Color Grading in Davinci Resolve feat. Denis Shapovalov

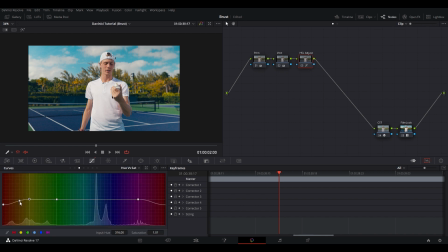So by putting this node here in right next to Denis's skin tones, I'm actually able to limit how much that saturation adjustment in the trees is affecting the saturation in his skin. You want to be careful when you do this, because if you do too much of a sharp change, you will cause your image to break.
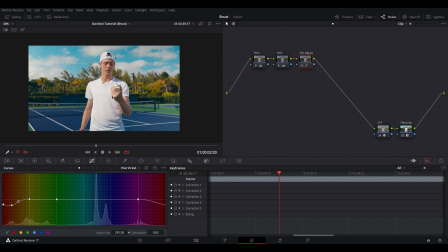I'm just going to mess around with the saturation of the trees until I get it right. The trees are pretty important in this composition. We don't want them to take away too much attention, but we do want them to look good. So I'm just going to mess around the nodes until I get them to blend well.
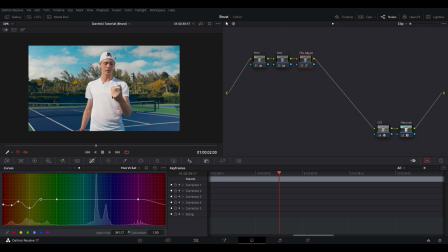Another way I can mess with how much focus it has is in the luminance. A lot of times the brightest item on the image will focus the eye. So if I just take some of the luminance out of the trees, I'll actually subconsciously force the viewer to look at Denis.
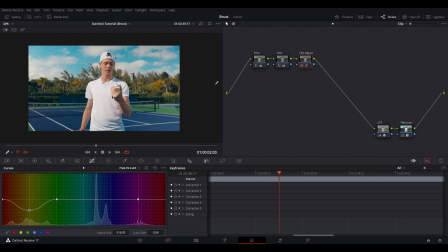So I'll just take some of the luminance out of the trees, and yeah, there we go. That's looking pretty good. Go ahead and add a new node. In this node, we're gonna make adjustments to the blues and the cyans, mainly adjusting the colors in the sky and colors on the court.
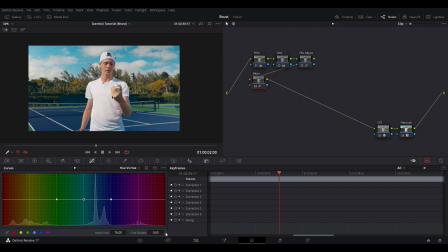So here in the cyans hue, I'm just gonna rotate until I find a hue that works. This is definitely subjective. That's the art in color grading. You kind of have to just do it how you feel looks good.
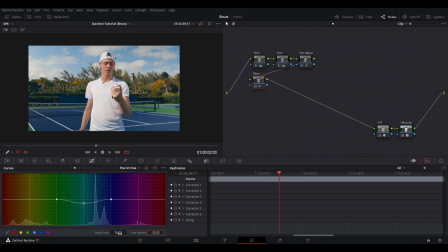I primarily like to focus on like 2 to 3 colors. So right now we have a nice blue, a nice green, and a nice orange, and I'm liking how this looks. So I'm gonna go ahead and lock that in. I'm gonna make some adjustments to the blues now, which is primarily affecting the court.
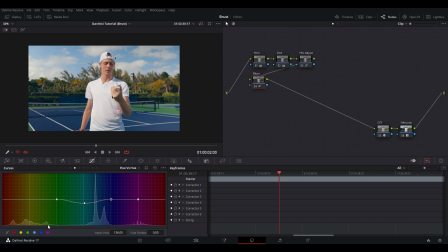As I do this hue rotate, I am noticing a little bit of a change being made in the sky, but it's not anything too crazy. And it's actually blending them a little bit better. And it looks pretty awesome to me. Next, we're gonna go to the hue versus saturation.
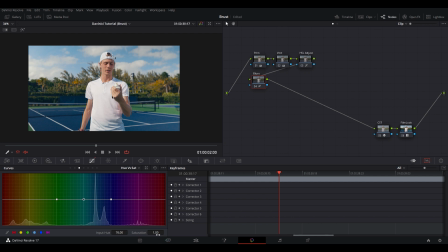I'm gonna mess around with the saturation of the cyan a bit, maybe pull a little bit out of the sky. And yeah, that's looking pretty fire. I mean, just look at the before and after. There was definitely a lot of green in the sky, or a little bit more cyan in the sky that we've removed.
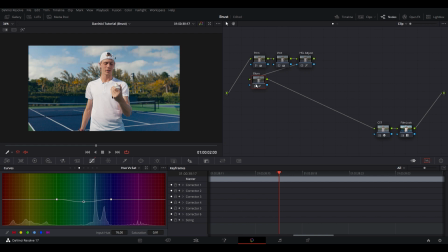But I think that looks pretty cool. And I think we're ready to move on to skin tones.
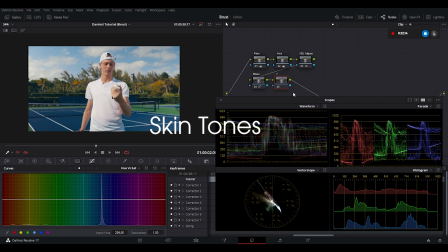Go ahead and add a new node. We're going to name it skin. And here we're just going to go into the curves.
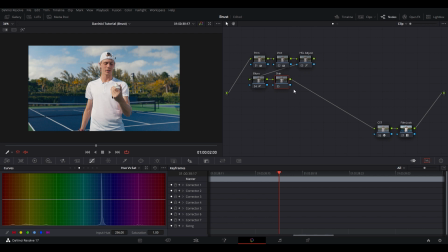Mess around with the hue versus hue of the reds and the yellows. Starting with the red. And similarly to the trees and to the other colors in the video, we're just going to make some small adjustments.
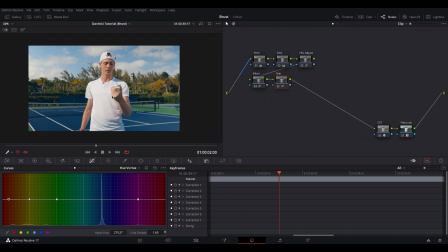I do feel that his skin at this moment has a little bit of a yellow to it, and I want to kind of convert that yellow into a red. Typically I like to add a little bit more red into skins because it's like representative of blood,
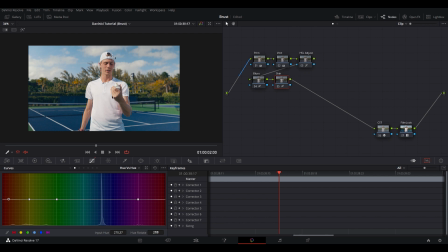so it makes the makes your character look alive, more 3D. So that's what I'm just going to go through. And now I'm just going to go to the yellows, do the same thing. Small adjustments.
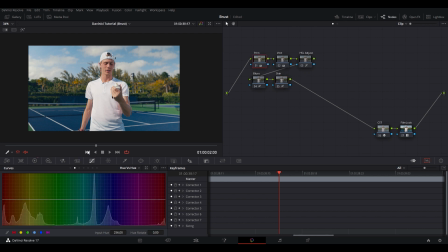Right now I'm going to go back to the primaries node and make a small adjustment to the midtone detail. Skin tones lie in the midtones, so I'm just going to mess around with the midtone detail to blur out the skin tones a bit.
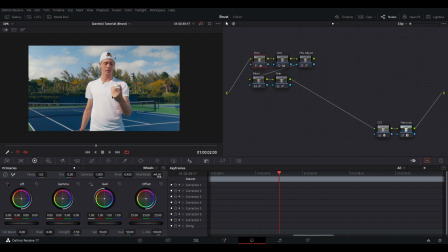You can use this for sharpening also, but for this video, I want it to look a little bit more dreamy. So just by pulling this down a bit, I've created this blur. And in my opinion, it looks pretty good.
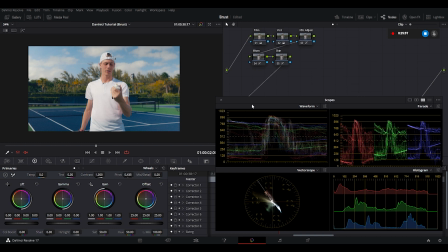It's kind of my own personal choice, but I think it's a cool little bonus to skin tone.
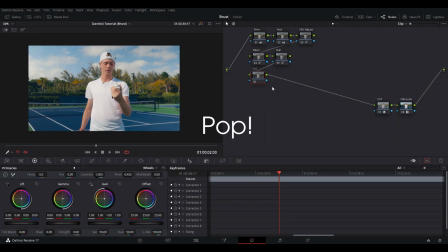Okay, so the next step is to add a pop. And in the pop, what we are doing is separating Denis a bit more from the background. So to do this, I actually create a power window. It's almost like a mask in Davinci, and I just center it on Denis. So this is like a higher form vignette.